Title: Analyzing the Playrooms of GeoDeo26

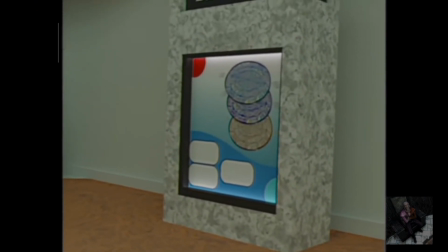(8:07)
Are they still searching for an exit, or have they given up after trusting so many false exits?
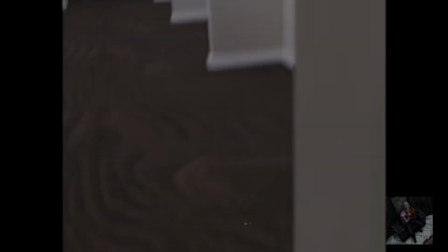(8:15)
In the first video, the Wanderer is running from a monster. He makes it through a door, but then he pauses.
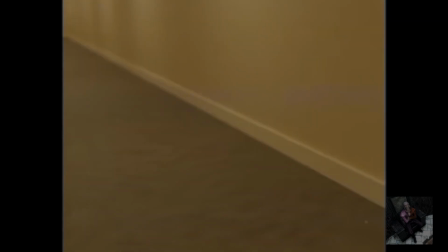(8:24)
He turns around. And the monster isn't chasing him anymore.
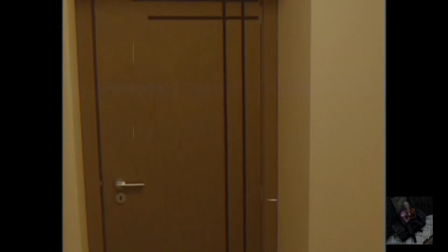(8:29)
It's backing away. The Wanderer makes his way to the door at the end of the hallway and comes
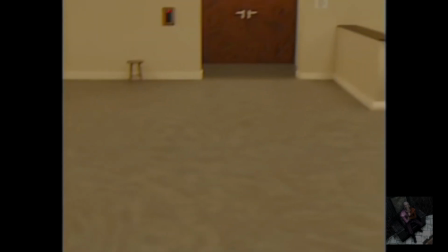(8:37)
upon what looks like a waiting room for a pediatrician's office.
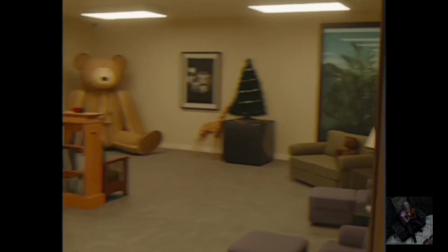(8:42)
It is clearly based on a famous liminal space photo,
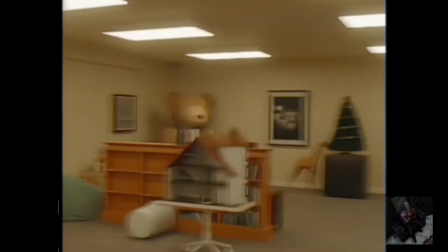(8:46)
including the dollhouse, chairs, and the gigantic teddy bear in the corner.
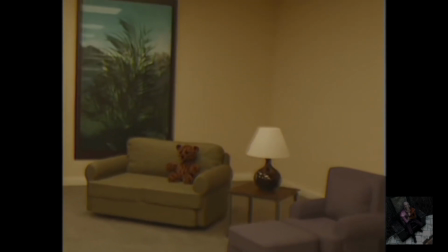(8:53)
Unlike the photo, this teddy sits up straight and rigid, and its small black eyes have shrunk to mere specks.
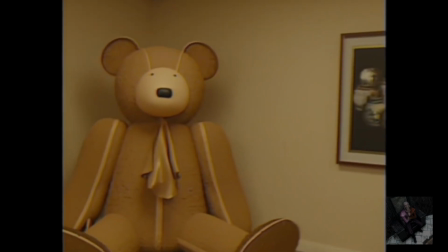(9:02)
It doesn't look soft and comfortable.
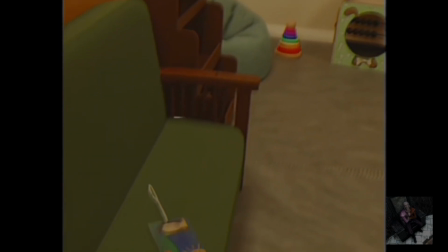(9:05)
It sits guard like a sentinel, as it should, since it is the bear guardian of this level.
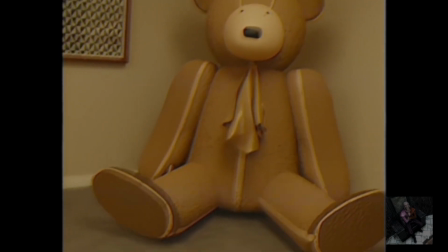(9:13)
The Wanderer moves closer to observe the bear.
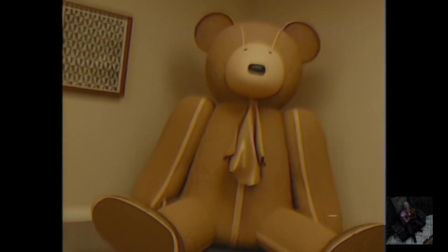(9:17)
It doesn't move, yet its jointed arms and soulless eyes look ready to spring into action.
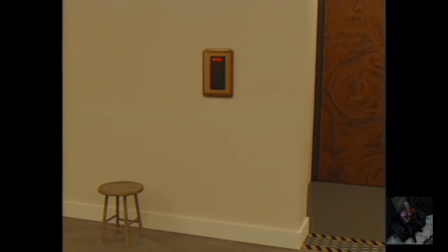(9:24)
It's as if it is holding its breath, waiting for the Wanderer to make a wrong move. The Wanderer leaves through the next door, but not before giving a final sideways glance to the bear.
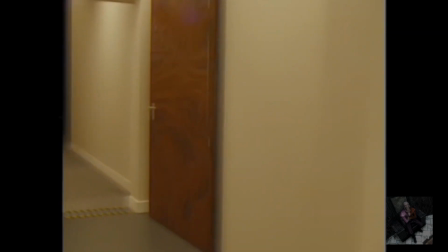(9:38)
It's still there, looking ahead.
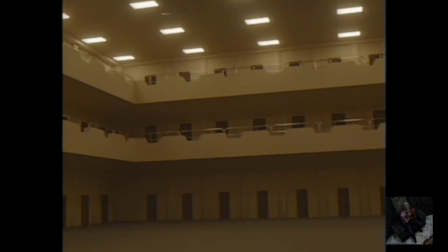(9:41)
He walks through several large, indeterminate spaces filled with doors and hallways.
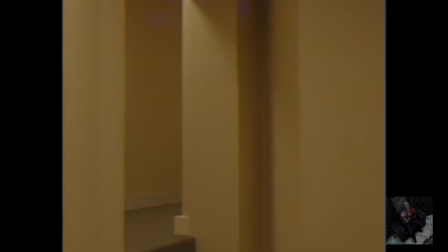(9:48)
One door catches his interest, and he finds the empty playroom based on another popular liminal space photo.
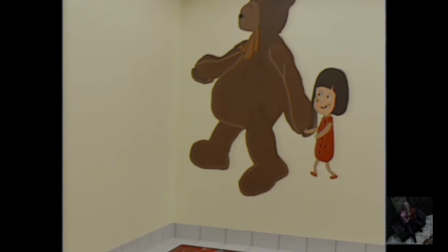(9:57)
He sees pictures of the stork, the pseudo SpongeBob,
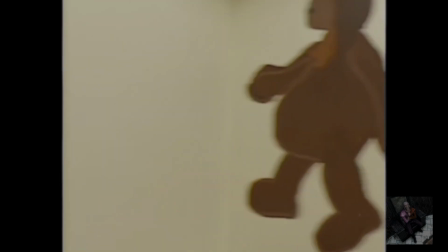(10:02)
the pseudo Bart Simpson, the black mouse, and the beady-eyed bear.
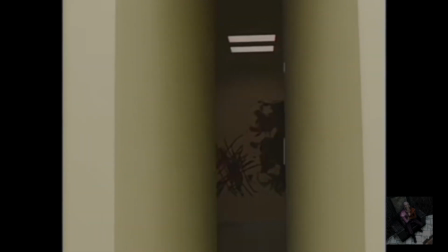(10:08)
Through a narrow hallway lit by flickering lights,
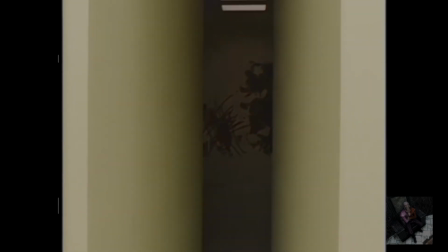(10:11)
he sees a crude drawing on the wall resembling a monster eating something.
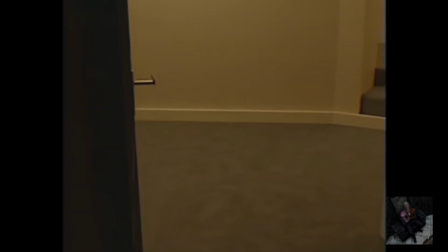(10:17)
It is an ominous warning of the danger ahead.
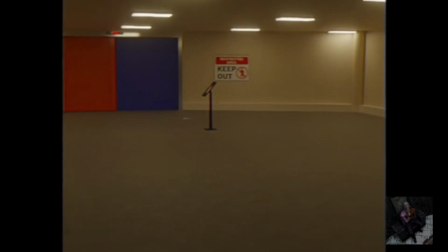(10:22)
Leaving the room, he comes upon a set of red and violet double doors guarded by two signs.
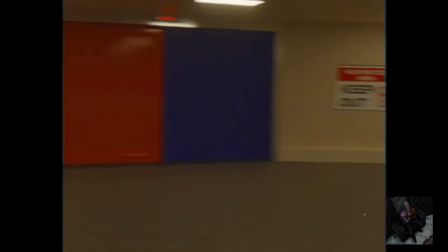(10:29)
One says Kids Access with a Z. The other says Restricted Area, Keep Out.
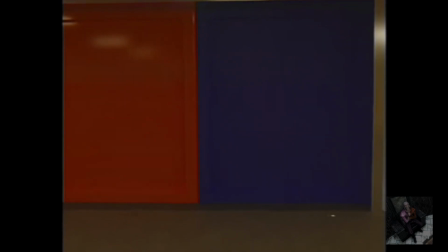(10:40)
And like a moth to flame, the Wanderer presses the button to enter anyway.
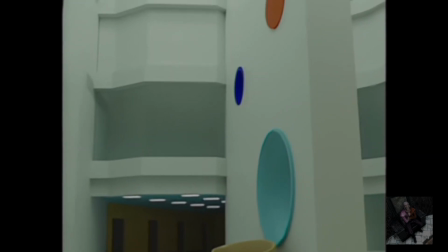(10:46)
Within is a huge hospital complex.
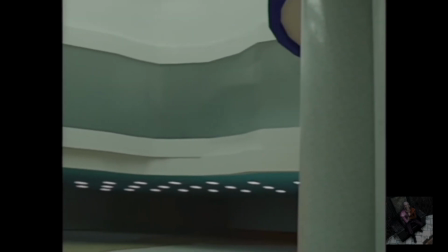(10:49)
The low ceilings and towering walls create an immense yet oppressive atmosphere.
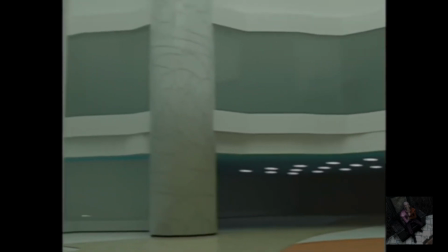(10:56)
The bright areas of color remind the viewer that this is supposed to be a pediatric hospital.
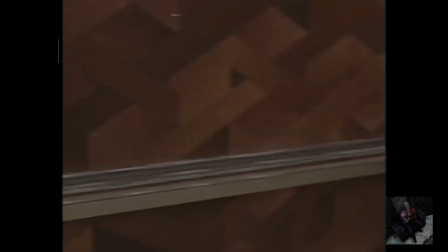(11:05)
He gets on an elevator with buttons for hundreds of floors.
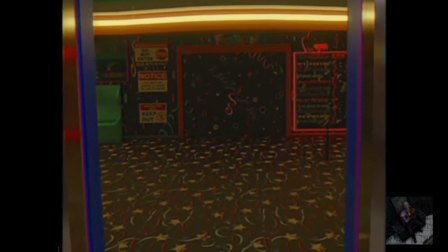(11:10)
It takes him to what looks like the entrance to an arcade or a laser tag place.
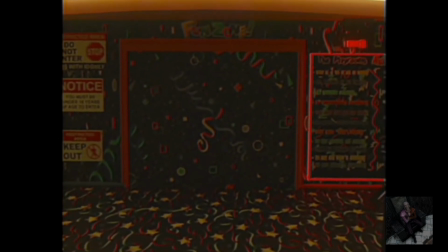(11:17)
Beside the entrance doors hang several posters full of rules and warnings,
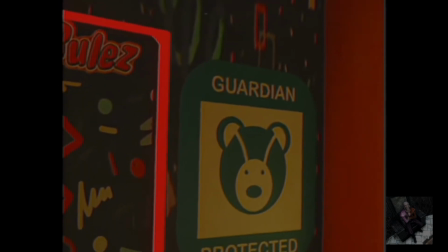(11:22)
most notably a poster of a bear head that says Guardian Protected.
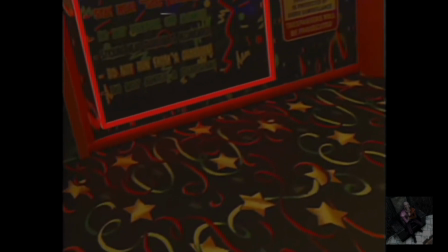(11:29)
Despite these warnings, the Wanderer presses the button to open this door.
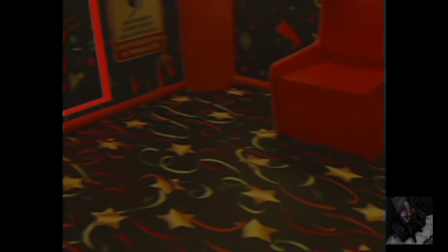(11:34)
It doesn't open. He presses it again, and again nothing happens.
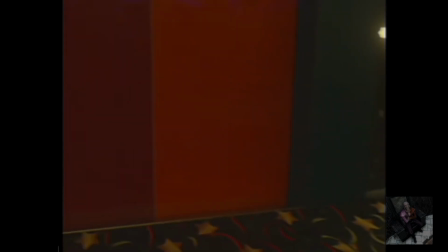(11:40)
It isn't until he turns back to the elevator that the doors open, tempting him forward to the point of no return.
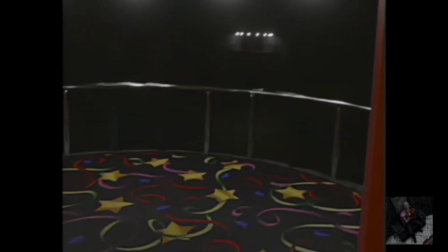(11:49)
He goes through them, only to find nothing but a black abyss.
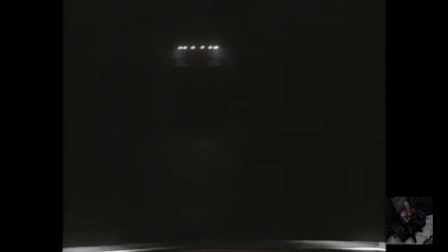(11:54)
No way forward, no exit, no play place.
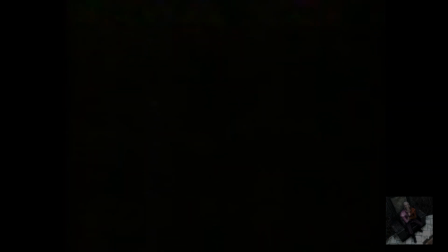(11:59)
He gives up and returns to the elevator, and it is here that the Playrooms itself decides to end their little game.
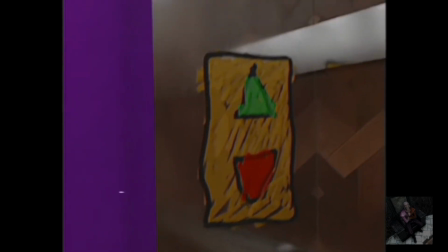(12:08)
The elevator buttons disappear, replaced by crudely painted imitations.